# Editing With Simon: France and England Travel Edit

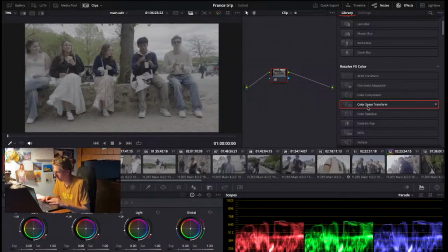So my camera shoots in like it's called log, which just makes it very gray, which then helps with color tones and bringing out more color. So we're first going to readjust
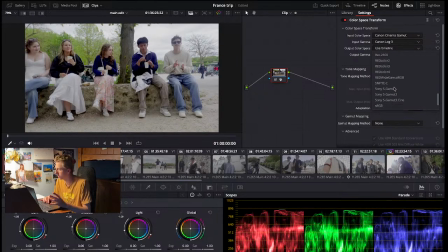the way that the clip's color is seen.
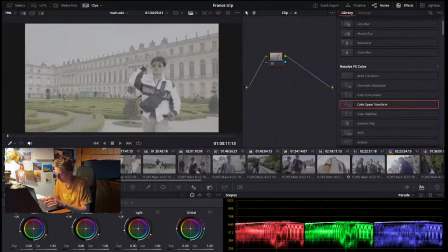And this is the raw look now. And I can just add that base.
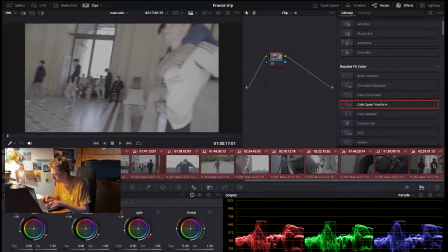It's called the node, these little squares. And we just add that baseline edit to them.
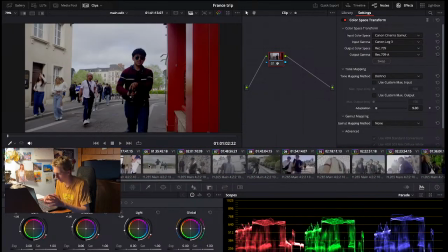So they all look decent, but they just need a few little quick changes.
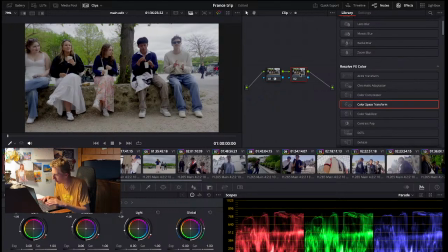So I'm going to add a new little edit space, and I'm going to go over to the curves,
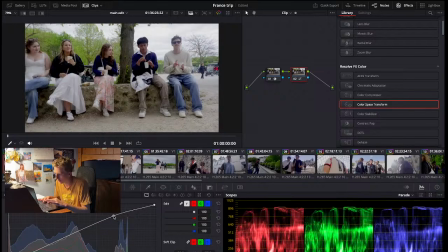This is just a main portion of the image, a broad portion. I can make it darker and lighter. I'm just going to go until it seems good.
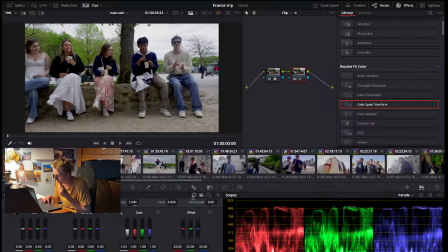And then any other changes I can change in the primaries, such as shadows and highlights.
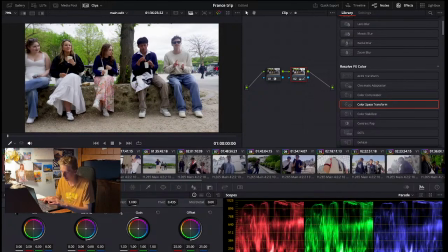And also these color wheels can help with the color. So I can make this clip seem like more warm and like in the afternoon,
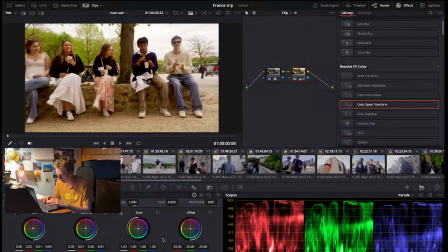make the environment seem more colorful by making it more red, or I can make it seem, I can have it make a different feeling or different aesthetic with having it be more blue. But I might stick with more greens and reds.
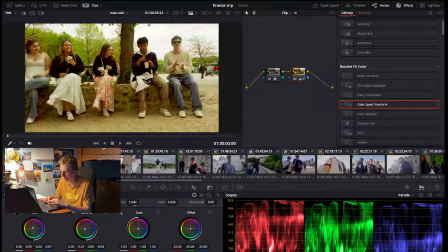Just mess around with what might go best.
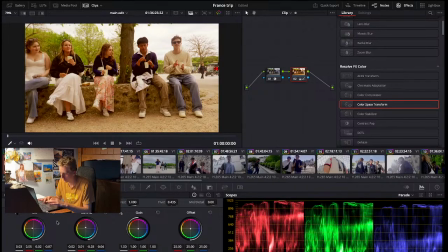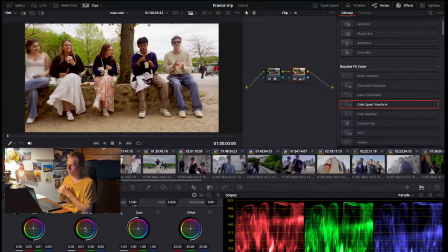Want to make it at least a little subtle change to the color. I don't want to go too much. I feel like some clips are better of having more heavier color scheme, such as like a red or a green.
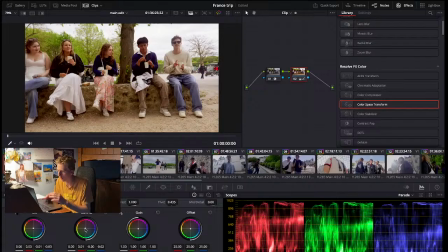But some of these just plain clips, which are like a little overexposed, kind of just need just a little bit of touch-ups with the color. And then we can get more serious with the different darks and shadows and lights. And I can see here that
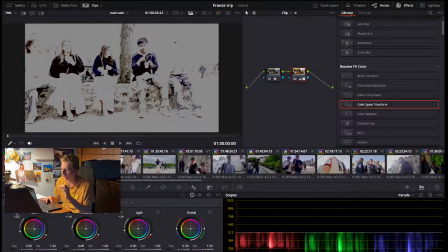if I change this color wheel, I'll be changing only these parts of the image.
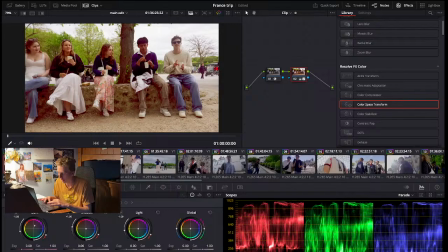Like now they're super red or super blue. So I'll just a little bit of tweaks. Don't want to go too far.
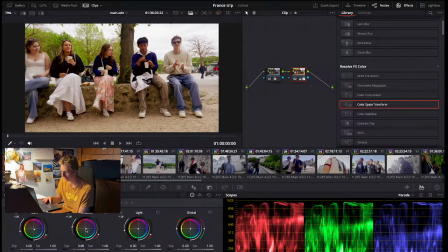And then that's like the basics to just a color grade. I'll go through and do each one.
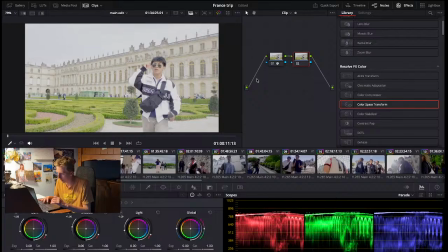So this one is it's very bright, it's very overexposed.
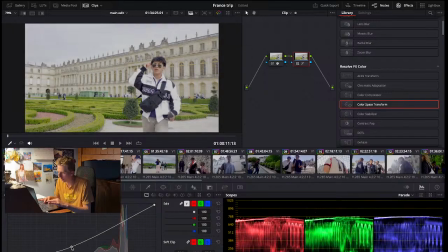So I'll try to bring it down with the curves, which you can already see it really working. But I want to have some highlights. So that looks really nice. I'll go over and change up the color. I'll mess with the shadows too. Trying to make the greens and the building pop.